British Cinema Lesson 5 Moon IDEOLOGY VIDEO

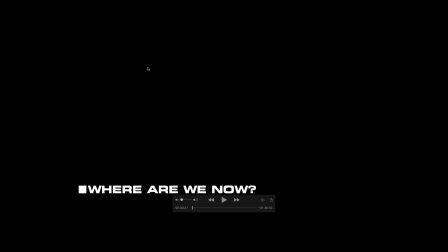(4:08)
Okay, so Moon begins with a question, and it's posed to, well, obviously it's a question within the advert for Lunar Corp. So it's a question that is posed to the audience within the film, but obviously it's also a question that's posed directly to the audience.
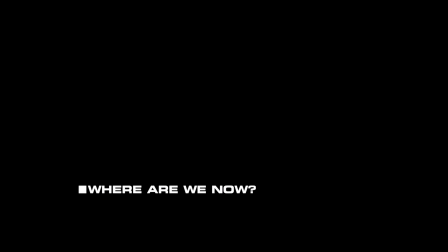(4:24)
Where are we now? So it's forcing the audience to be active spectators instantly, and it's asking you to connect what you're about to see with your experience. So let's watch it. Okay, obviously there's narration going on, but I've cut out sound. You can watch the clip and enhance or build upon what I'm saying.
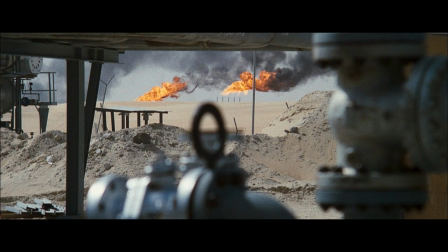(4:46)
Okay, so first of all, we just start the film with a series of wide shots of symbols of industry and their destructive impact on nature. What I like about the first couple of shots is that we have nature in the foreground a lot of the time, and in the backgrounds we have this industry, these symbols of industry, like encasing it, enclosing it in.
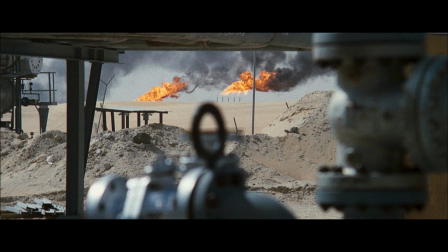(5:05)
Especially the shot on the beach, something we associate with pleasure and happiness and leisure time, and that's been sort of corrupted by this massive, grim factory that's sitting on the horizon, and it looks like it's getting closer and turning everything black.
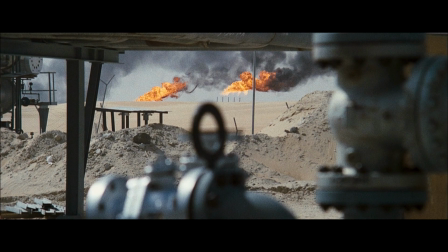(5:20)
So again, just like with our analysis of Blade Runner, there's a lot going on in terms of binary opposition, nature versus machine, nature versus industry, etc. There you go, such a great shot.
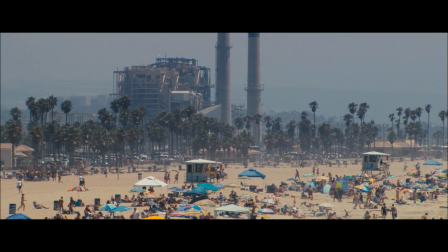(5:33)
It just perfectly encapsulates the meaning of the film, and that that theme in sci-fi of nature versus people and industry.
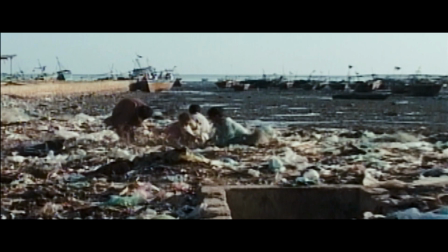(5:44)
Okay, again we have a landfill with people looking for food, so obviously it indicates that what you've just seen, those images, have contributed directly to this. Right, so we're seeing a landfill, and we're seeing people, children in particular, in poverty. So we're seeing the negative impact of our say rapacious desire to just consume natural products.
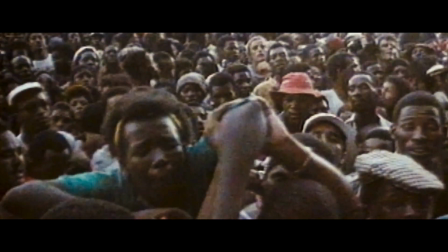(6:05)
Then we see people in poverty. A lot of people in poverty looks like they are begging for food or coming to try and get food from a truck or something. And it's interesting that we focus on the human element last.
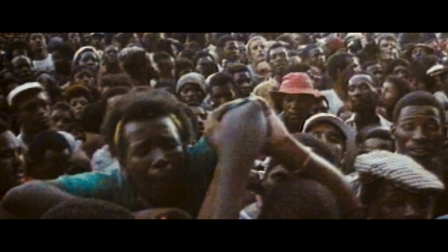(6:17)
So we see the industrial, exploitation of nature, the impact on the environment, on animals, and on people.
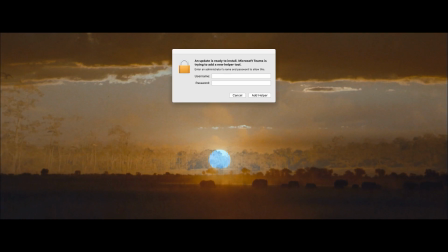(6:29)
Okay, then we dissolve. Now, interesting in terms of editing, a dissolve is used to signify a transition of time and space. So again, the director's telling us there that we're moving forward in time, but not specifying how much.
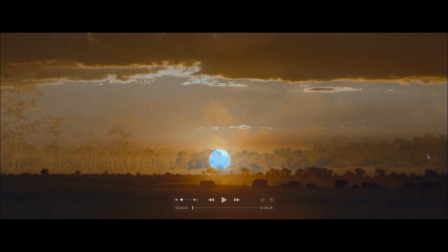(6:41)
And what we get now, and again, think about when we looked at musicals, we've had that sort of dystopian elements shown to us, and now what the company, Luna Industries, and this advert is presenting is a utopian solution.
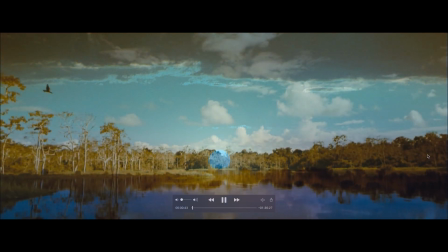(6:52)
So let's see what these show. Okay, so all symbols of industry is gone.
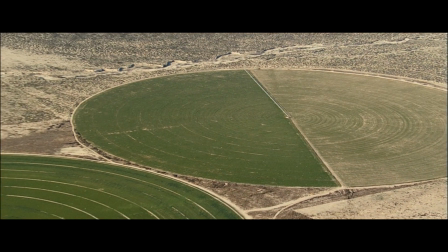(6:57)
We have natural environments that have been
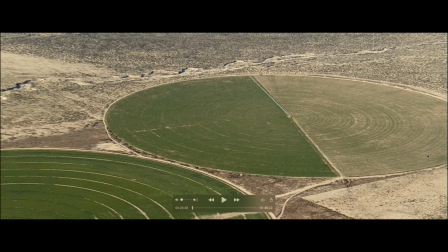(7:01)
terraformed or transformed to actually produce energy, produce food, and actually benefit the environment. So factories are gone and been replaced by natural symbols.
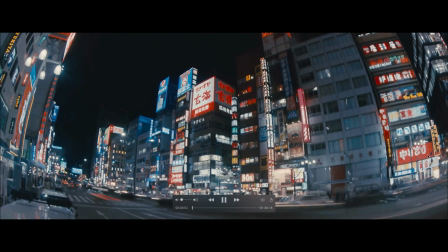(7:12)
Again, we get a slightly more utopic view. Looks very clean.
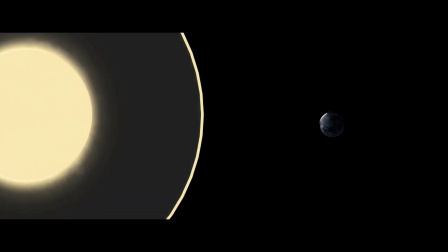(7:17)
And then we get this short animation that explains how Luna Corp make clean energy.
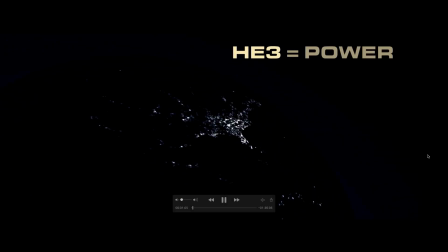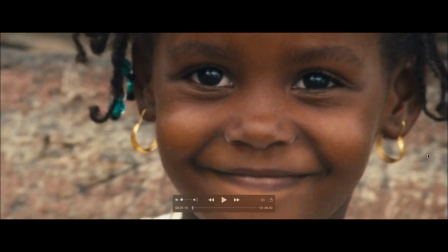(7:31)
Okay, and then we get now images of happy smiling people, and the idea being that there was a problem in society, a dystopian element, and this corporation came in with its advanced technology, and they have provided a answer to that question, and they have made the world a better place, which is an important phrase I'm going to talk about in a second.
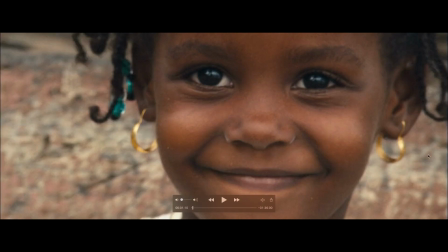(7:49)
But already in the film, what we have, this is not an expression necessarily of Duncan Jones's point of view, but he's expressing how companies see themselves. Right, so this is an advert for Luna Industries. So you have to think that's something they have produced themselves, and they want you to think something about them.
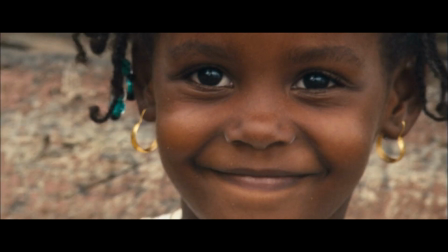(8:04)
So the company itself is showing that there's a problem, and they're showing that they are the solution. And it's all good, it's all roses, they look amazing.